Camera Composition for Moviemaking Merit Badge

Hello, and thank you for joining us.
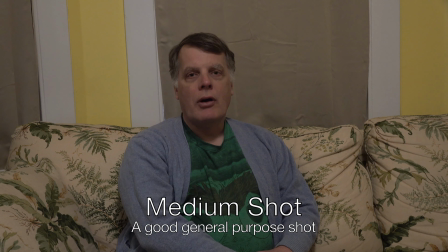0:02 This is a medium shot, and it's the start point of our essay on camera composition.
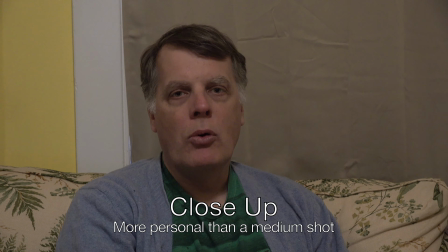0:10 This is a close-up shot. It's more personal, more intimate. This is an extreme close-up shot.
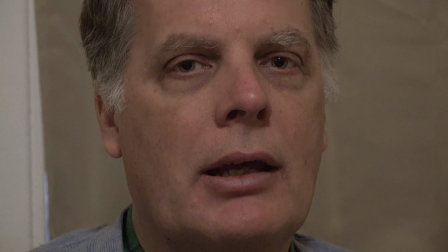0:16 It can be disquieting to the viewer. We rarely use it. It brings us sort of into the mind of the subject, perhaps.
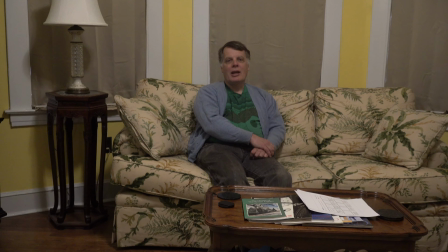0:23 This is a reasonably long shot. Long shots can put someone off in the distance, or they'll show the full body.
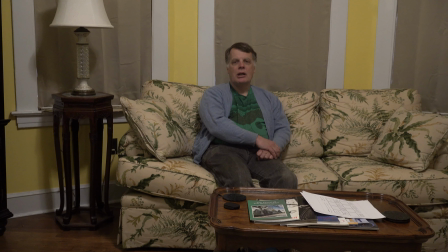0:33 They're often used in kind of establishing shots or to show someone being remote or distant.
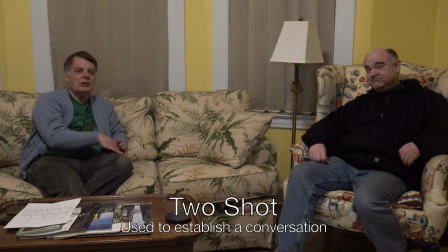0:38 So this is a two-shot. It's used to establish a conversation between two people where each of us are. It can be used in interviews, it can be used in dramas, any kind we have a dialogue.
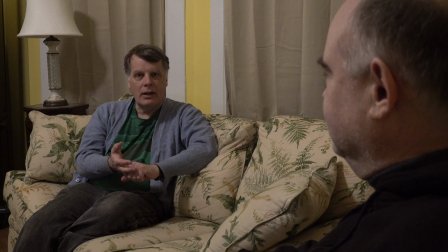0:50 It's a two-shot because there are two people in it. This is an over-the-shoulder shot. It's over my shoulder, aimed at my friend who I'm talking with. This is a reverse over-the-shoulder shot. So in many conversations, we'll have one camera behind one person, another camera where this camera is,
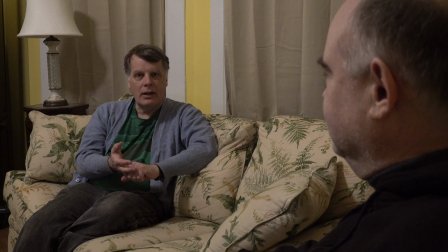1:10 and then we'll have our establishing shot in a 3-camera studio, which is the classic setup for interviews and for sitcoms and the like.
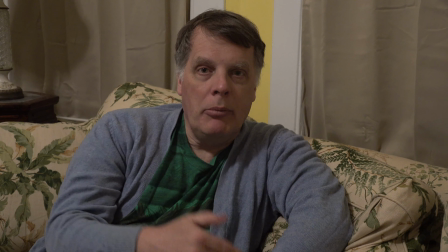1:20 We'll have 1, 2, and 3 cameras. We could put the camera in between the two of us and that would be more intimate, but that would look kind of silly.
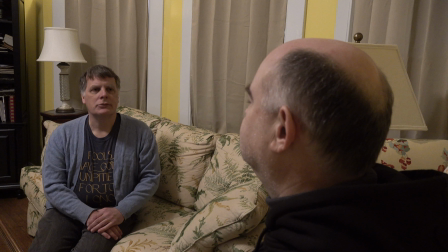1:29 Now, an over-shoulder shot can be used during interview to edit something out. So, for example, I might nod my head like I'm very interested, and you can't see if my friend is talking or not. So I'll go like this. But it is very important when doing something like this to get your continuity straight. Let's talk about nose room. Now, as a general rule, we center the camera on a person when they're looking straight at the camera. In some cases, we put them off-center to create asymmetric effect or allow for a box with imagery or something like that.
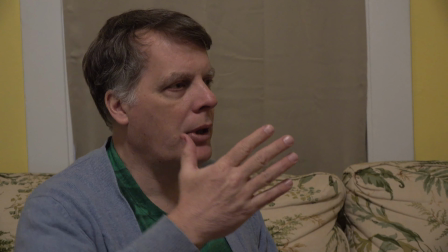2:05 But as I start to turn, we will turn the camera a bit, moving me over in the frame to create nose room.
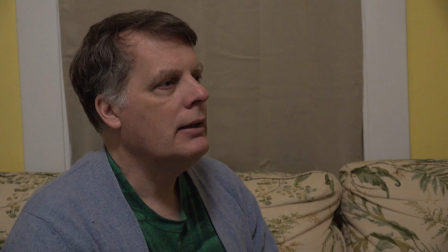2:12 All right, a little space, a little comfort. Now I'm going to go to a full side view,
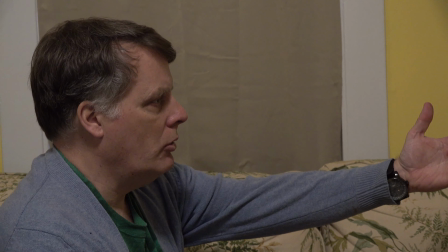2:18 and we create more nose room, and we probably end the shot right about here.
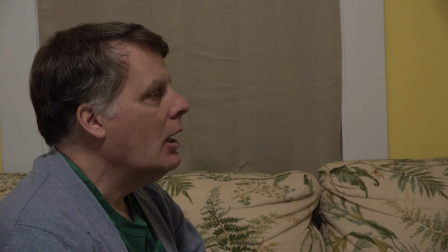2:25 So you can see my whole head, almost like a headrest even, okay? But let's say we centered me as I'm talking to the side of the camera.
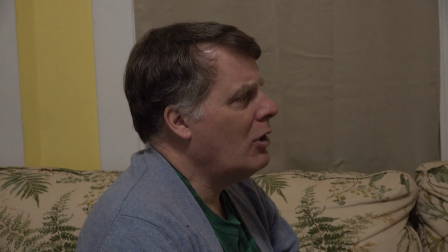2:33 It starts to look a little odd, a little claustrophobic even, and that's not so good.
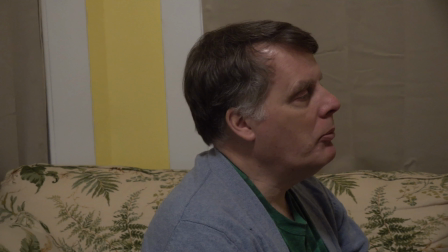2:40 What really would be a problem is if we brought the edge of the camera right up to my nose.
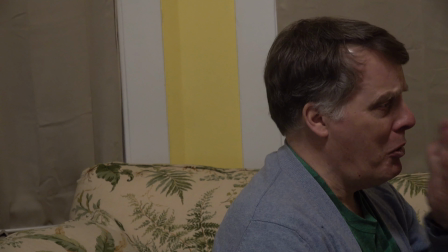2:46 And then it would feel like my nose is getting crushed by the frame of the camera. Another thing I want to talk about is cutoffs, right? So yes, we can rebuild them. But if we cut the shot off on a natural joint, like the chin, or an elbow, or a wrist, or at the waist, it looks like this person has been beheaded, or they've suffered some traumatic injury, or they've just lost their hand. Maybe they're a thief.
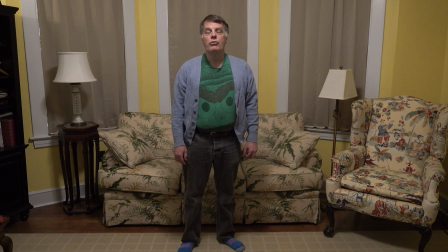3:17 We're now back to a long shot, and we're going to do some unfortunate cropping, shall we say.
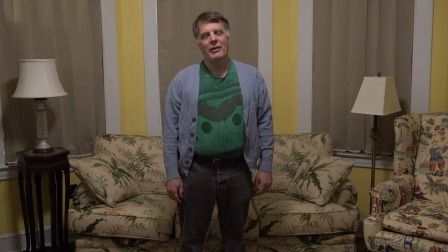3:25 If we cut someone off at the knees, it looks like they've had an unfortunate accident. I promise you, I haven't.
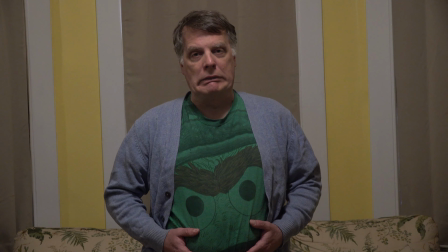3:31 Even worse would be to cut me off at the waist, like I've lost my legs. Oh God. Please do not cut people off at the elbows.
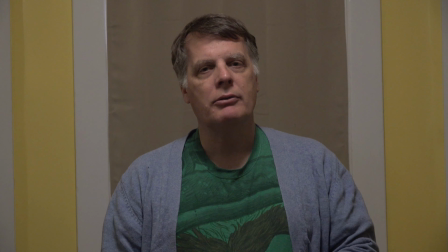3:38 Going just below or just above makes it look like we've kept our arms on.
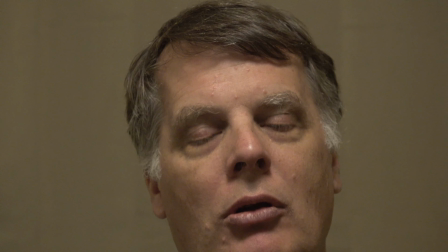3:43 Perhaps the worst is when you cut someone off right at the chin or just below.
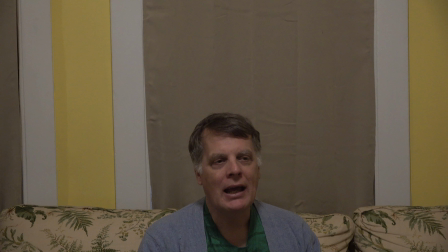3:48 It makes them look like they've got their head in a box or they've taken an unfortunate trip to France and have met Dr. Guillotine's invention. In my circle of friends, we'll call this the Larry shot after a friend of ours who composition's unfortunate.